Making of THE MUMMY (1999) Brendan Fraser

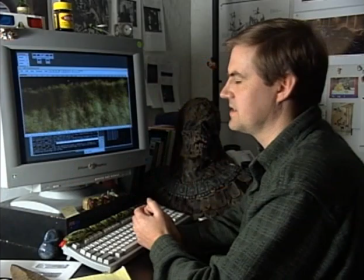37:06 Here's sort of just a fairly simple wall of sand. It actually is, when I say fairly simple, it's a particle render.
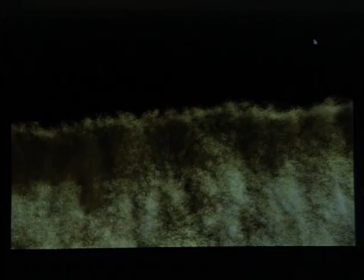37:13 We've done a particle simulation using Maya software package. And so each grain of sand is represented by a particle in the computer. And we're able to change the color of that and add shadows and that sort of thing to try and look like it's a wall made of sand.
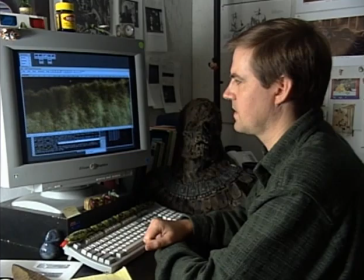37:29 So what we want to do is have the mummy's face come out of that. What we've done here is taken a model of the actor's head and digitized that and done some model work to make it match our needs. And an animator has created some different face shapes and that sort of thing.
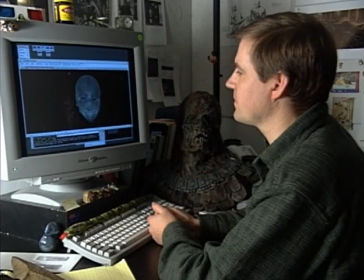37:46 In this case, we really wanted to elongate and stretch the face as it comes out of the sand, because it's supposed to be made of sand.
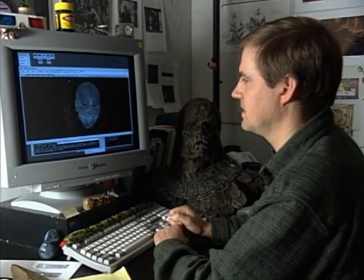37:52 So we added an extra set of controls that would allow us to really pull down on that and to really get these exaggerated expressions.
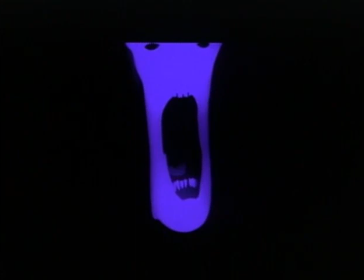38:01 From that, we create this depth map, we call it. Essentially, it's a render of this where the nearest point comes out white and the farthest away point comes out black.
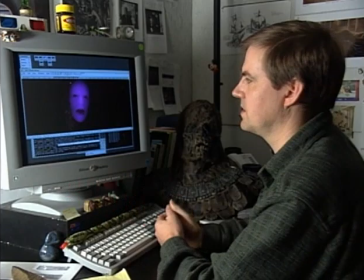38:11 And we can use this information with our particles that I showed earlier to create this image of the face in the sand.
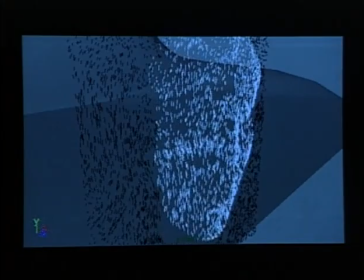38:19 So here you can see a test where we've got essentially a fairly static, for this example, set of particles.
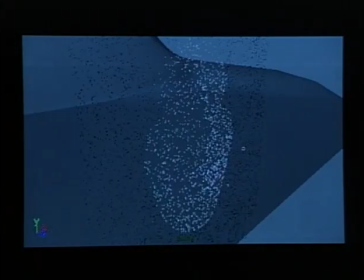38:26 Each of these will be, when we've added the colouring and that sort of thing, will represent sand particles.
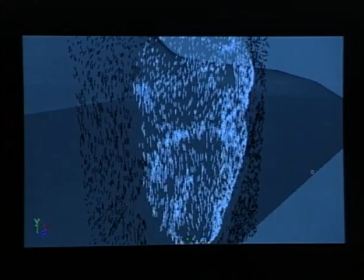38:31 And we've taken that image of the face and pushed that through here, and we're actually able to affect what happens to the particles based on that image.
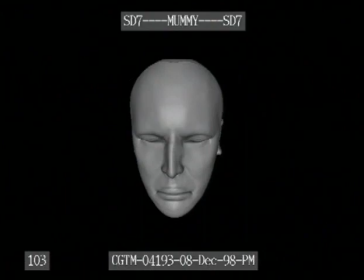38:41 So we can use that in the actual final stage where we take the particles and render them to give a gross
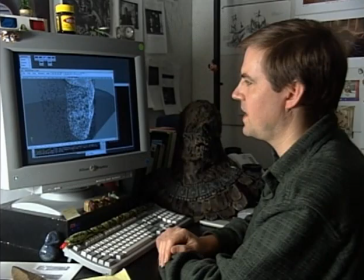38:49 shape of the face, and then we can also use it in our particle simulation that's creating the action of the sand so that it looks like the sand is being distorted by
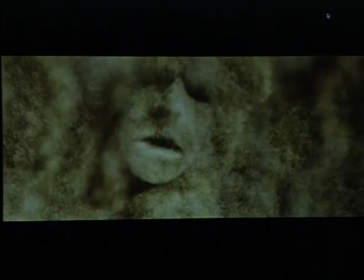39:00 the face as it emerges. And then the result of all that is this
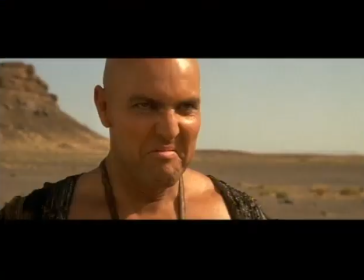39:09 final image of a face emerging from the sandstorm.
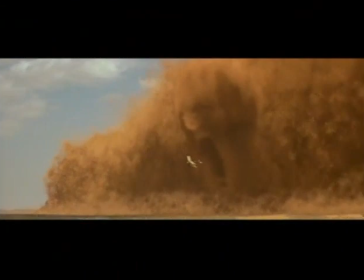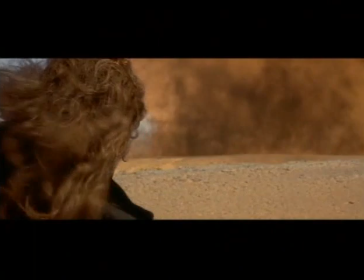There's a sort of awkwardness in doing special effects where clearly you're not working with any acting partner.
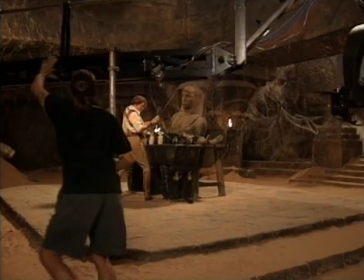39:33 But then again, there's some advantages to it.
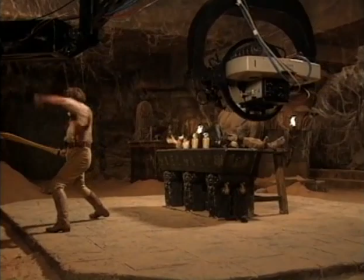39:34 The awkward bits is you may think that you're overacting, throwing your jaw open and screaming and expecting someone to come and take away my union card, but when you see the end result, obviously there's a creature that's put in there, and whatever response you gave is entirely appropriate. You have to think of how the actors or the stunt doubles are going to react to the CGI images.
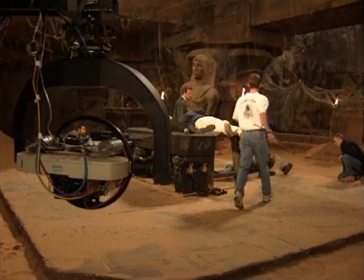39:55 So you work closely, again, with the visual effects people
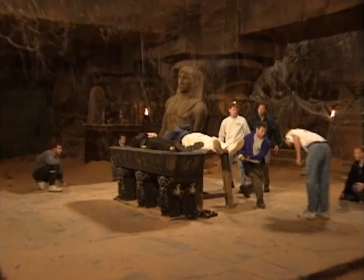40:00 to see what they need, and especially what they don't need.
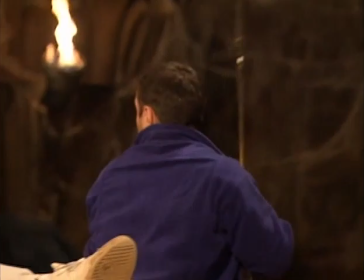40:05 You know, it's very difficult sometimes because you've got to know how things are going to react and you've got nothing to react to. An advantage to working with someone who's not there, in this case, was our sequence at the end, which is an homage directly to Ray Harryhausen in the skeleton fight from Sinbad,
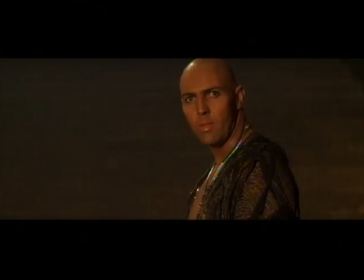40:23 when Rick takes on a room full of mummies.
Hibyut Setna.
Brendan was really great at being able to understand the sorts of things that we were bringing to the screen. He'd worked on George of the Jungle, so he knew a bit about how to work with synthetic creatures that aren't there when you are. And he did some incredible fight scenes, which end up being him alone with 12 computer-generated creatures.
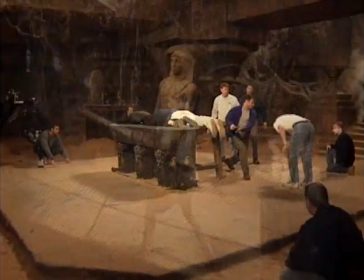40:52 And when you see these scenes, and you see him fighting against something that's not even there with real strength and real power, boy, that made our job a lot easier.
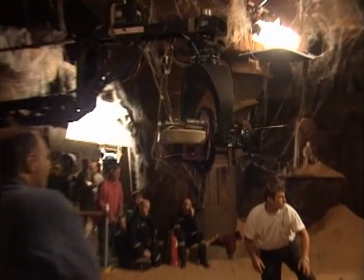40:59 To create the effect, I learned a choreography with a bunch of stuntmen. Shot two passes with motion capture control cameras, and of course, the stunt players were removed.
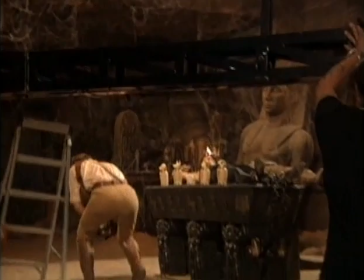41:10 John Burton from Industrial Light and Magic inserted mummies.